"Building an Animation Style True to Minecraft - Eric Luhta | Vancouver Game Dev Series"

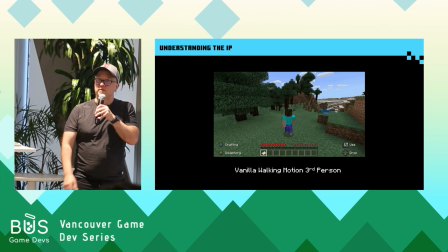And then finally it's pretty obvious when you look at the walk animation and third-person very toy soldier like the arms are just kind of moving here and And normally when we walk, you know, your arms are kind of swinging back and forth in front of your body a little bit. Same with the legs.
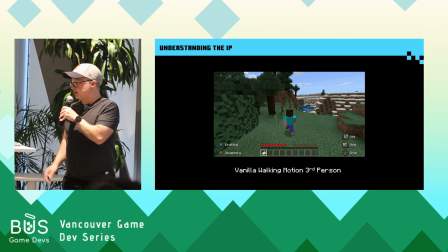You might step one foot in front of the other, but no. Here everything is on the same plane.
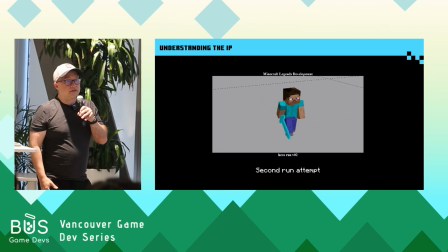So went back with this newfound discovery. And this started to feel better. This started to feel more like Minecraft. You know, taking out some of the things I would normally do in animation and just confine it there. and this started to feel like we were going down the right path.
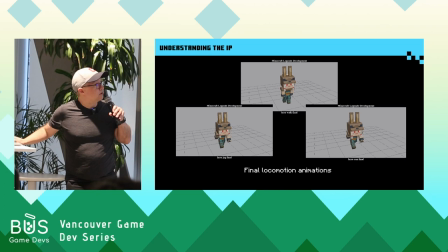And so if you think about it, these are where the final animations ended up for Hero Locomotion in the game. And this constrained movement palette, it actually makes a lot of sense when you think about Minecraft being on a grid. It makes sense that your movement would also be very constrained there.
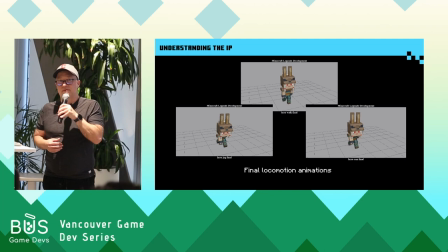So this kind of revelation, it really established our foundation to the animation. animation.
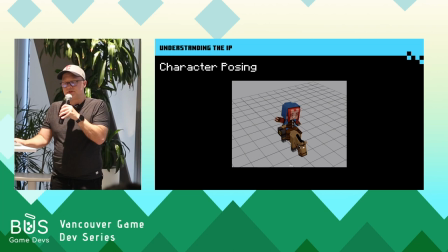So that works really well for the movement, but what about character posing?
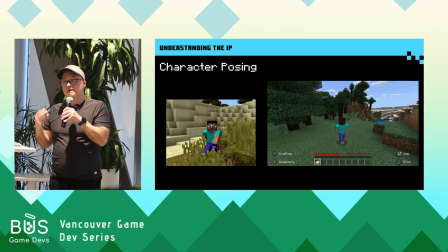Now the only full body animation in the original game was the walk. So I focused on that and trying to think about what does that walk look like?
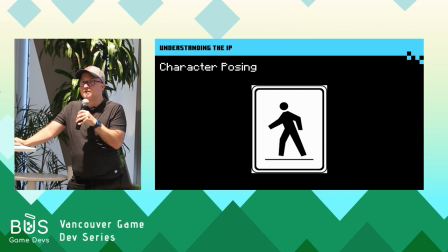What does it remind me of? I brought to mind like the pedestrian crosswalk signs. You know, it's very instantly recognized. It's very simple. It's very clear.
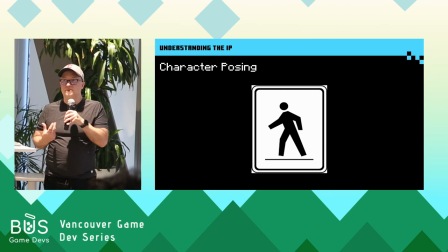And so that seemed like the useful philosophy for posing Minecraft characters. Don't make it too complex. Approach it as if you were making something for a sign or a button. Make sure that silhouette is very obvious.
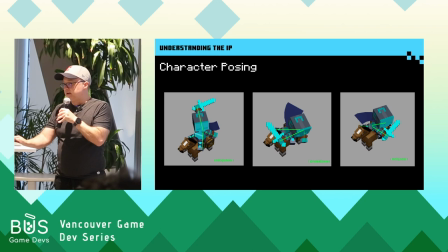So we continued exploring posing the character while limiting to that single-plane movement and thinking about poses as icons. ones. And so when you're doing creative exploration and you've already set up these limitations,
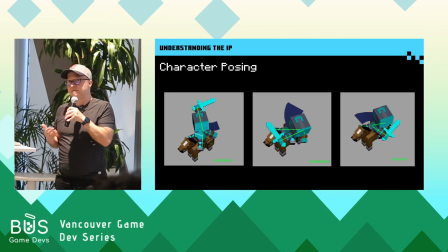it's not just like sky's the limit, which you can do if you have your own IP or something, but when it comes to working on an original IP, it's very important to not get too carried away because you just make your life much more difficult later when you try to reconcile those things. So in animation, a lot of the things that we cultivate,
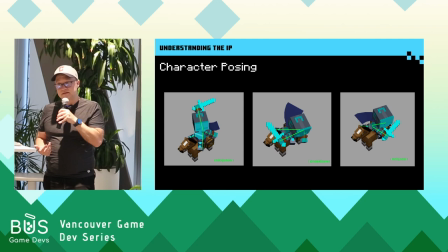asymmetry, squash and stretch, these things are kind of directly at odds with Minecraft's aesthetic style.
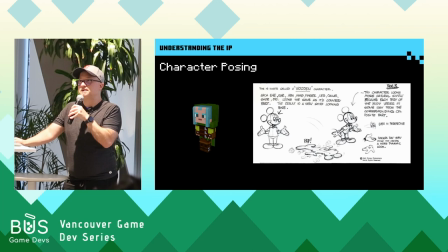So is anyone here an animator by chance? Okay, a couple of you, cool. So you probably recognize this instantly. This is from a book called The Illusion of Life.
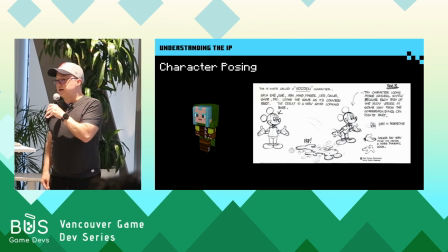Every animator reads it. It's by two of the Disney night old men who created the animation techniques we still use today. And you can see what they're talking about here. If you make a character's pose symmetrical, doing the same thing on each side, it feels flat and not very dynamic.
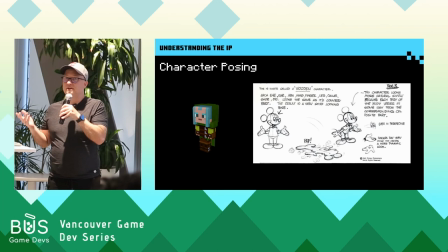So try not to do that. You can see how they broke up the example with Mickey Mouse here showing a better way to approach it.
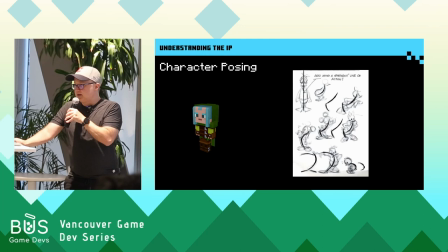But if you look at a Minecraft character, it's as symmetrical as you get. Another excerpt shows, don't do a straight line. Never have something straight up. Try to add a dynamic bend or a curve in there as much as you can. But again, Minecraft, straight lines, standing as straight as you possibly can.
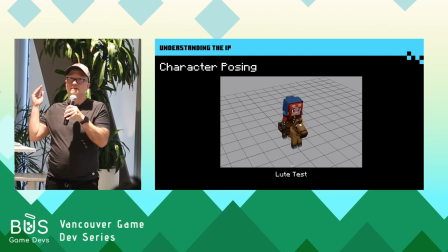But there were other principles that Minecraft did embrace. Things like line of action, that's basically the direction of the movement.
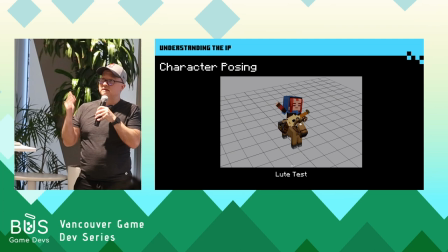And so if we go back to that mining animation, even though it's a straight line, even though it doesn't have that nice arc, it's still very direct.
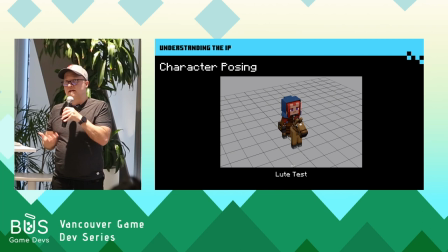So thinking about movement in terms of direct straight lines, we could still do that. And again, going back to the posing, iconic posing, that's all about silhouette. So we emphasized the principles that Minecraft did and then just tried to put the ones that didn't kind of on the back burner there.
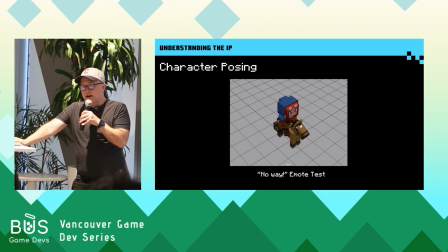And so the point I'm trying to make here is that the IP, what the IP does should take precedence over whatever your discipline is the conventions there
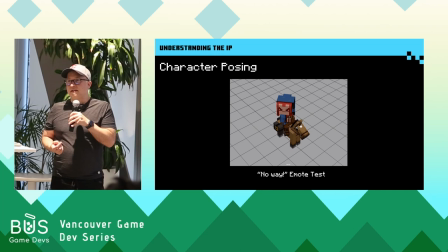so in terms of animation I told you like my first attempt that was stuff we usually do but it didn't feel right and you have to kind of go against things that you might typically do or always do if they also don't jive with what the IP
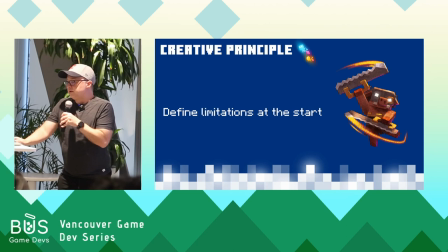is doing so that brings to the next creative principle define your limitations at the start. So by doing that at the beginning, you just keep the IP on the forefront of your process rather than coming up with something that you end up liking and thinking is really cool.
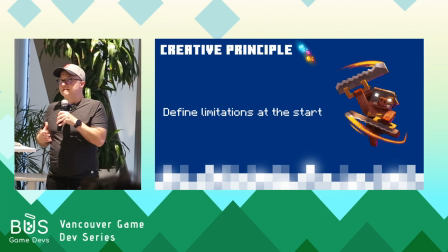But then you might have to shoehorn or retrofit it in. And I have a hunch that's the reason a lot of us, if we played sequels or something, and they don't feel like the original anymore, that might be a reason why.
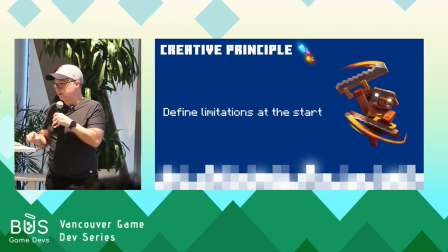It's trying to make something that isn't inherent to the IP work even though it you know it doesn't quite gel there so the goal is to minimize drift
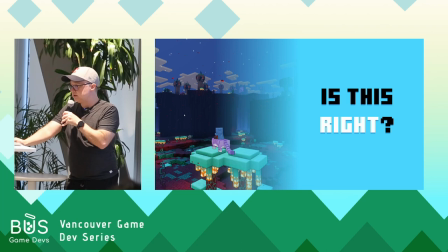from the IP as much as you can and when you're working on someone else's property the question should not be is this good but is
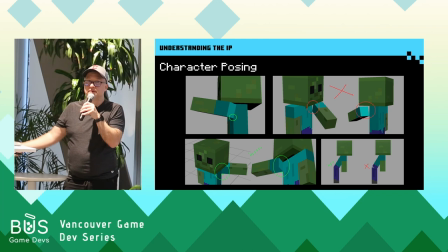this right now because the characters are made of blocks once you start moving them around it's really easy to start disconnecting the arms and legs from the body so these things like gaps hinges they make them feel more like kind of this
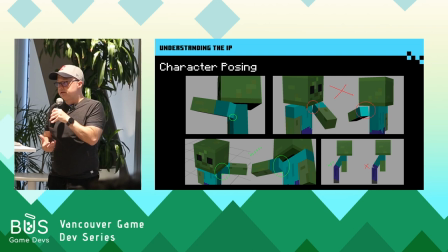ghostly assemblage of parts rather than a cohesive physical body. So I created a style guide, you can see some of the things that are easy to do, common problems, ways to fix them. Also the way we designed the rigs also made it easier for the animators to avoid some of this stuff.
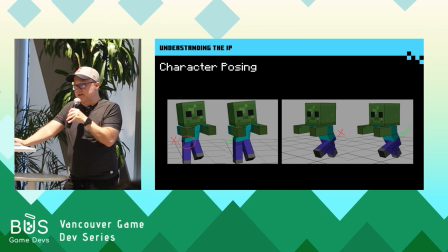So Minecraft characters are simple, but crafting poses that use that simplicity and leverage it to look like really clear and elegant that's pretty difficult to do so we
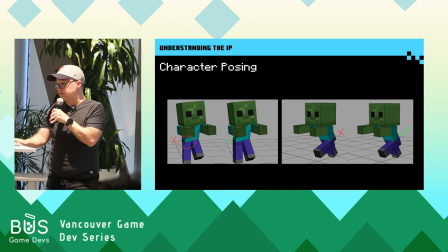worked hard to give the character poses appealing despite not having some of those traditional principles readily
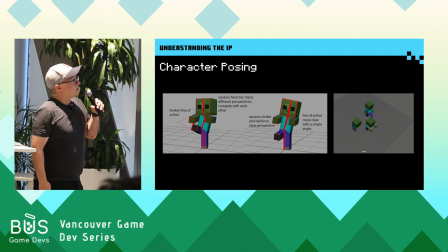at our disposal so here's one good example you
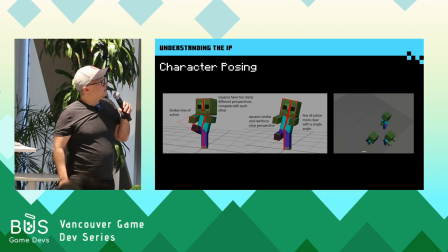can see just some subtle differences in the poses really help if you look at the first example all the arms and legs are at a slightly different angle and you start creating all these different perspectives and it makes the shape get
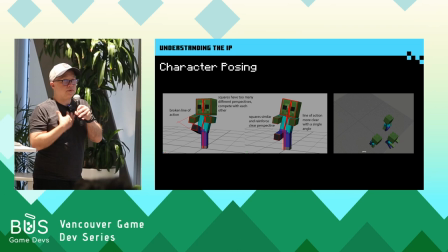very very complex very quickly also breaking up like the line that straight line between the torso and the head so you can see the second example feels more cohesive
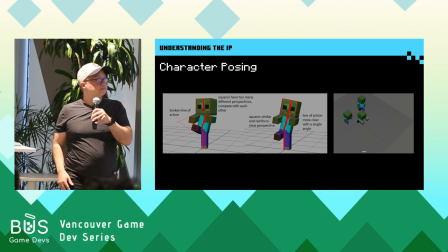it feels simpler clearer and it's still the same idea so
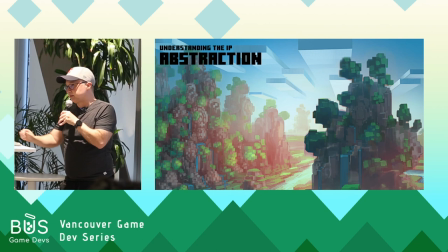one of the most effective tools I like to use when trying to understand like the the ins and outs of something is abstraction. And by that, I just mean you're stripping away as much detail as possible, and testing if the essence of your concept still rings true.
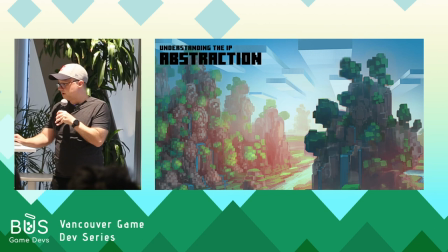So in the context of an IP, you could think about this as prototyping or temporarily gray boxing, whatever that means for your particular discipline. So outside of animation, there's lots of creative ways to do this. designers they often go to board game versions or paper designs that's a great way
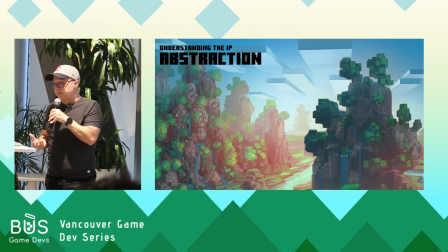to abstract something you know artists you can try to reduce everything to lines only or a color palette writers can reduce the plot to an outline whatever
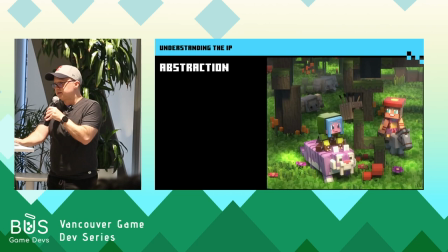it means for you you try to just make the simplest version possible so there's two good advantages to this it lets you experiment and iterate with minimal overhead and resources,
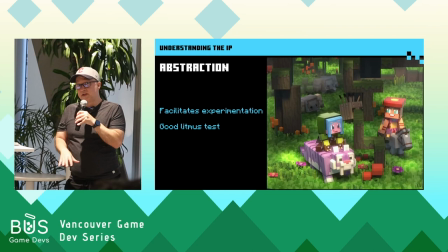and it's also a really good litmus test because if the concept feels right in the abstract form,
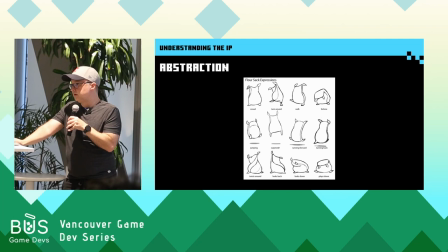then it's most certainly going to feel right once you start putting all the cool stuff back in. So in animation, this is often replacing the characters with cubes or very simple forms.